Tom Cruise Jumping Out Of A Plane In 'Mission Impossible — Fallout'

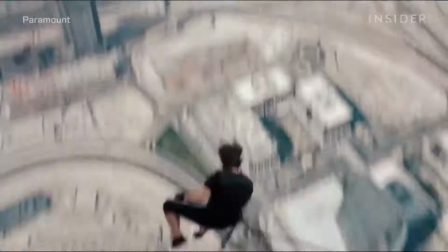10s
Tom Cruise is always finding new ways to top himself.
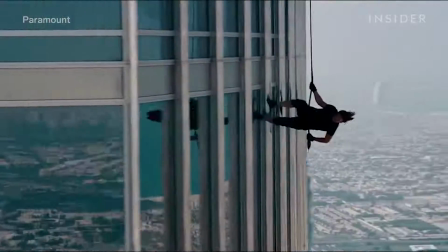14s
In Mission Impossible, Ghost Protocol, he swung around on the world's tallest building in Dubai.
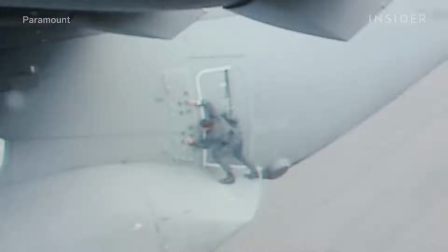21s
In Rogue Nation, he clung to the side of a plane and held his breath underwater for about three to six minutes.
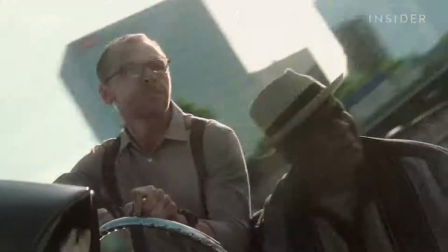28s
Claims vary. He's taking it to another level in Fallout, the latest Mission Impossible movie. There was not one time in Mission Impossible Fallout that I used a stunt double on camera at any time in the movie. Everything we did, it is Tom Cruise, 100%.
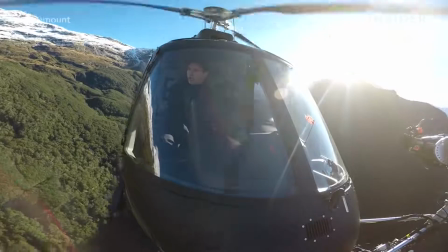46s
In Fallout, he flies a helicopter through mountains in New Zealand and rides a motorcycle through the narrow streets of Paris.
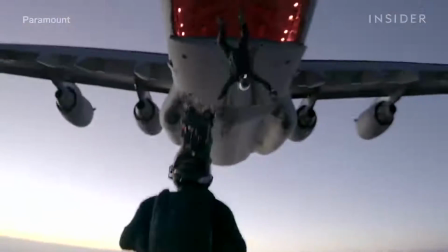54s
But the biggest feat, he actually jumped out of a plane. Cruise pulled off what is known as a halo jump.
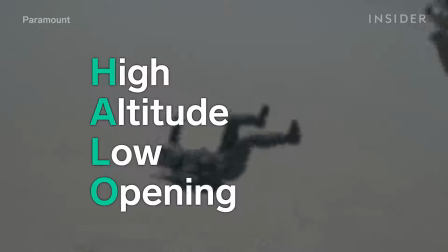60s
That stands for High Altitude, Low Opening. This jump is used by the military to get into areas undetected.
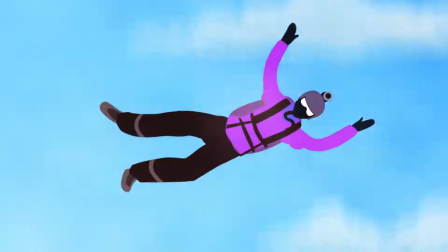69s
To achieve this, you jump from as high as you can, but then open your parachute as low as you can.
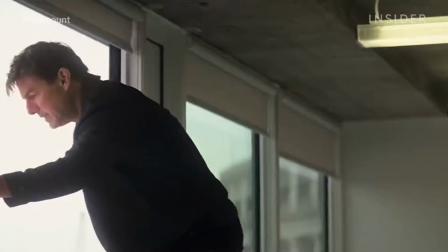77s
In the scene, Ethan Hunt and his crew need to land safely, and sneakily, on a rooftop to get into an event in Paris.
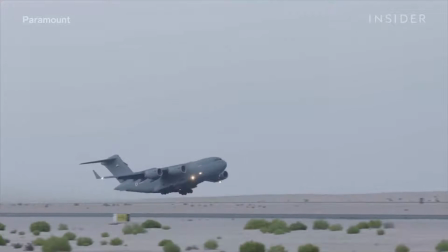85s
In reality, the sequence was shot in Abu Dhabi in the United Arab Emirates.
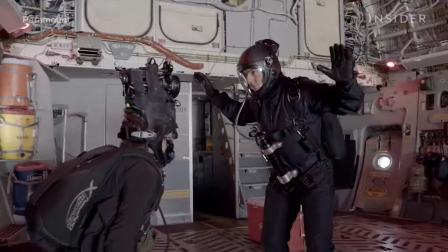90s
According to the stunt team, Cruz is the first actor to do a halo jump on camera. Here is how they made the breathtaking sequence possible. Every mission movie creates new challenges. You've always got to make it bigger and better. This is Wade Eastwood. He was the stunt coordinator on Fallout.
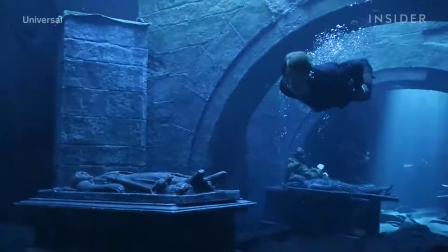108s
He also worked with Cruz on the last two mission movies, as well as The Mummy and Edge of Tomorrow.
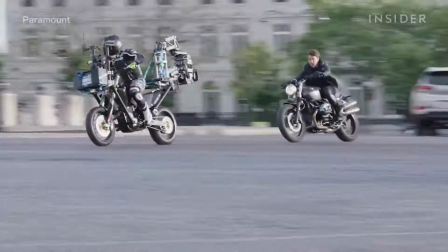113s
My job is to negate as much risk from the stunt as possible without losing the visual spectacle.
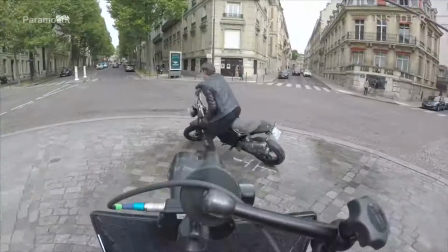120s
He helped get Cruz ready to pull off the most ambitious stunt of his career.
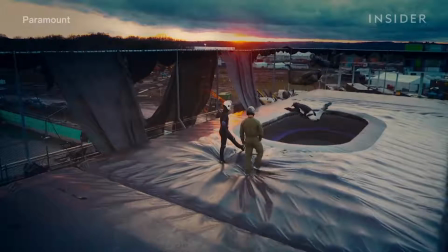125s
To get him ready, they built a wind tunnel on set, one of the world's largest, for Cruz to train in.
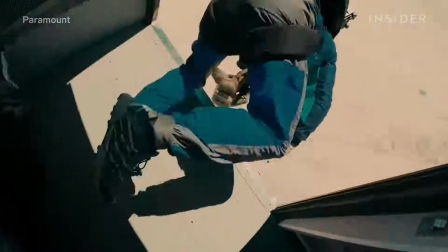132s
Cruz already had some experience in sport jumping, but he never did anything quite like this.
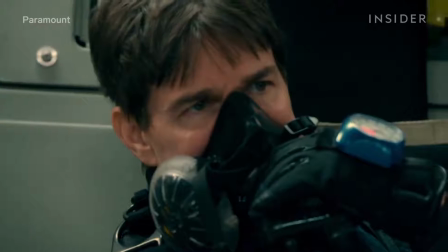137s
In addition, Cruz jumped out of a plane a few times a day. Eastwood estimates that Cruz jumped more than 100 times on camera.
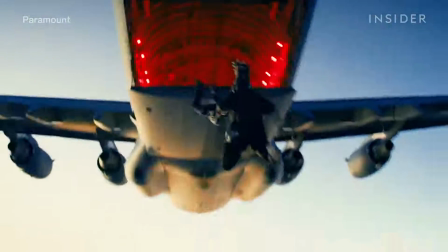146s
Each part of that sequence had to be perfect, and we got 99% close on so many takes.
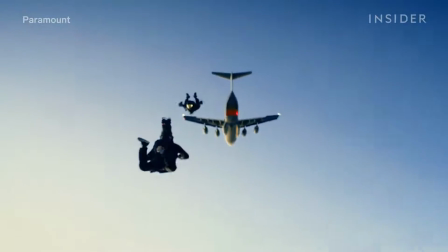153s
But there was definitely more to give.
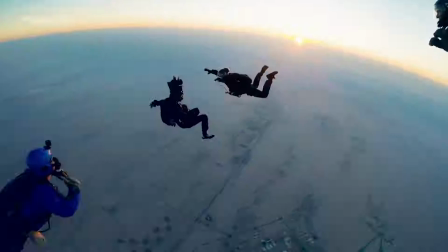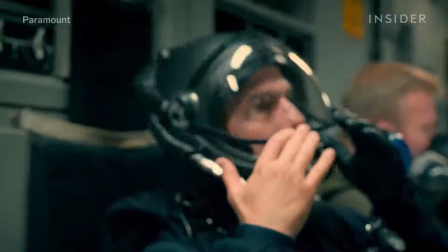159s
The crew developed a special helmet for Cruz that both allowed them to film him properly and make sure he could breathe at that altitude.
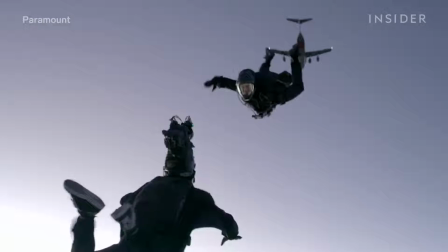167s
With a regular Halo helmet, you wouldn't be able to tell who it was under the mask.
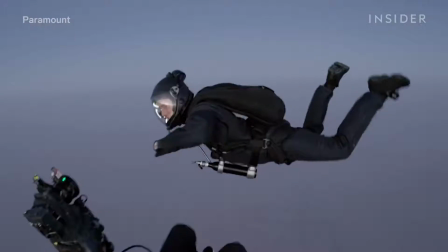172s
It would have a light source, so we can actually see the characters in the air, otherwise you can't see the expression, the pain, the tension, the jeopardy.
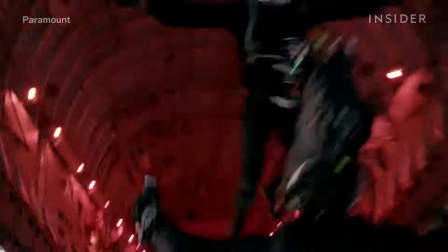181s
Cruz battled factors such as motion sickness and general exhaustion from jumping out of a plane so many times.
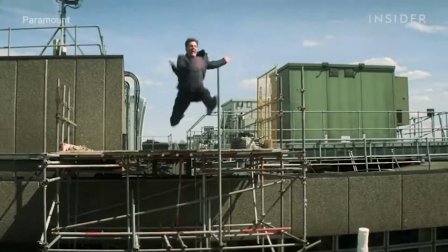188s
Not to mention, Cruz performed this stunt with a broken ankle. He broke it while filming a chase scene in London.
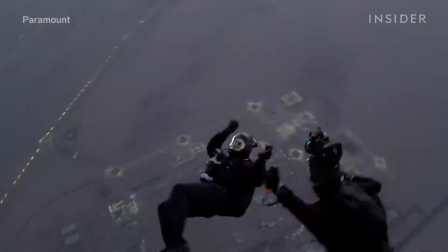196s
They had only a limited window to get this stunt right. The camera operator jumped out of the plane as well, with a camera on his head.
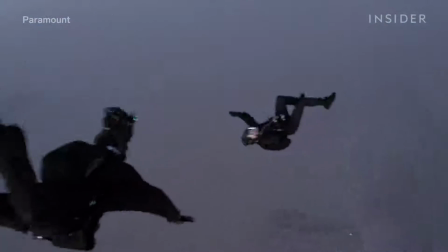204s
They plunged about 25,000 to 26,000 feet in the air. Eventually, they captured the perfect shot.
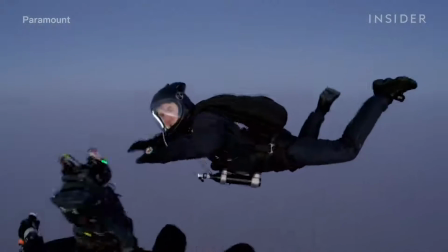211s
The fact that they actually did it in real life, instead of in front of a green screen, is significant.
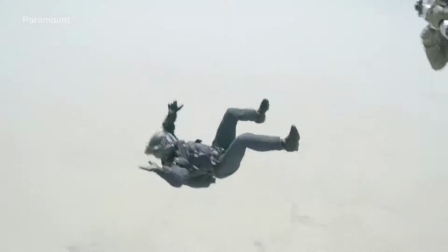217s
The benefit of shooting the halo jump for real is not to cheat the audience. you can watch modern movies out there and you can see the
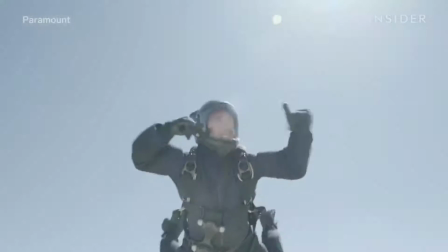225s
fake actor in a wind tunnel or wires with special effects fans blowing them and the camera can only move in certain ways and the green screen burn
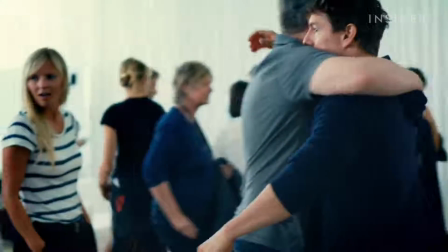234s
is a little bit weird on one side it's not only cheating the audience but the actors are cheated on
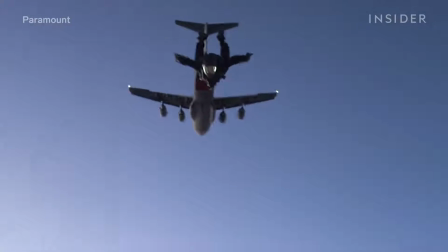239s
their performance and they can't deliver that intensity that you see when
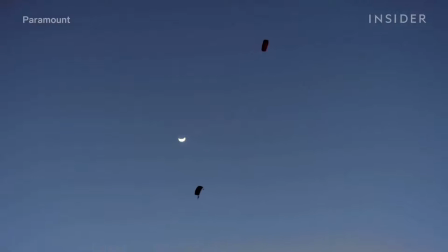244s
you watch this halo sequence it's it's intense because it's real
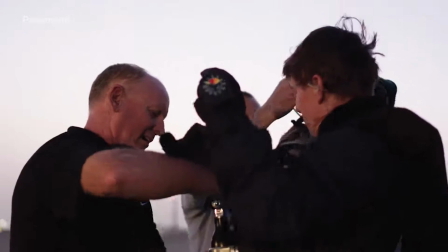248s
one thing is certain Tom Cruise never phones it in.
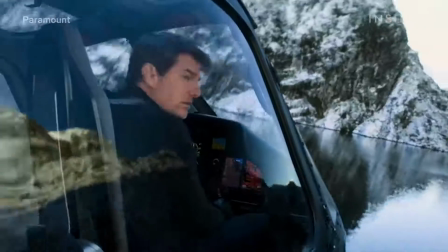255s
Mission Impossible Fallout comes out on July 27th 2018.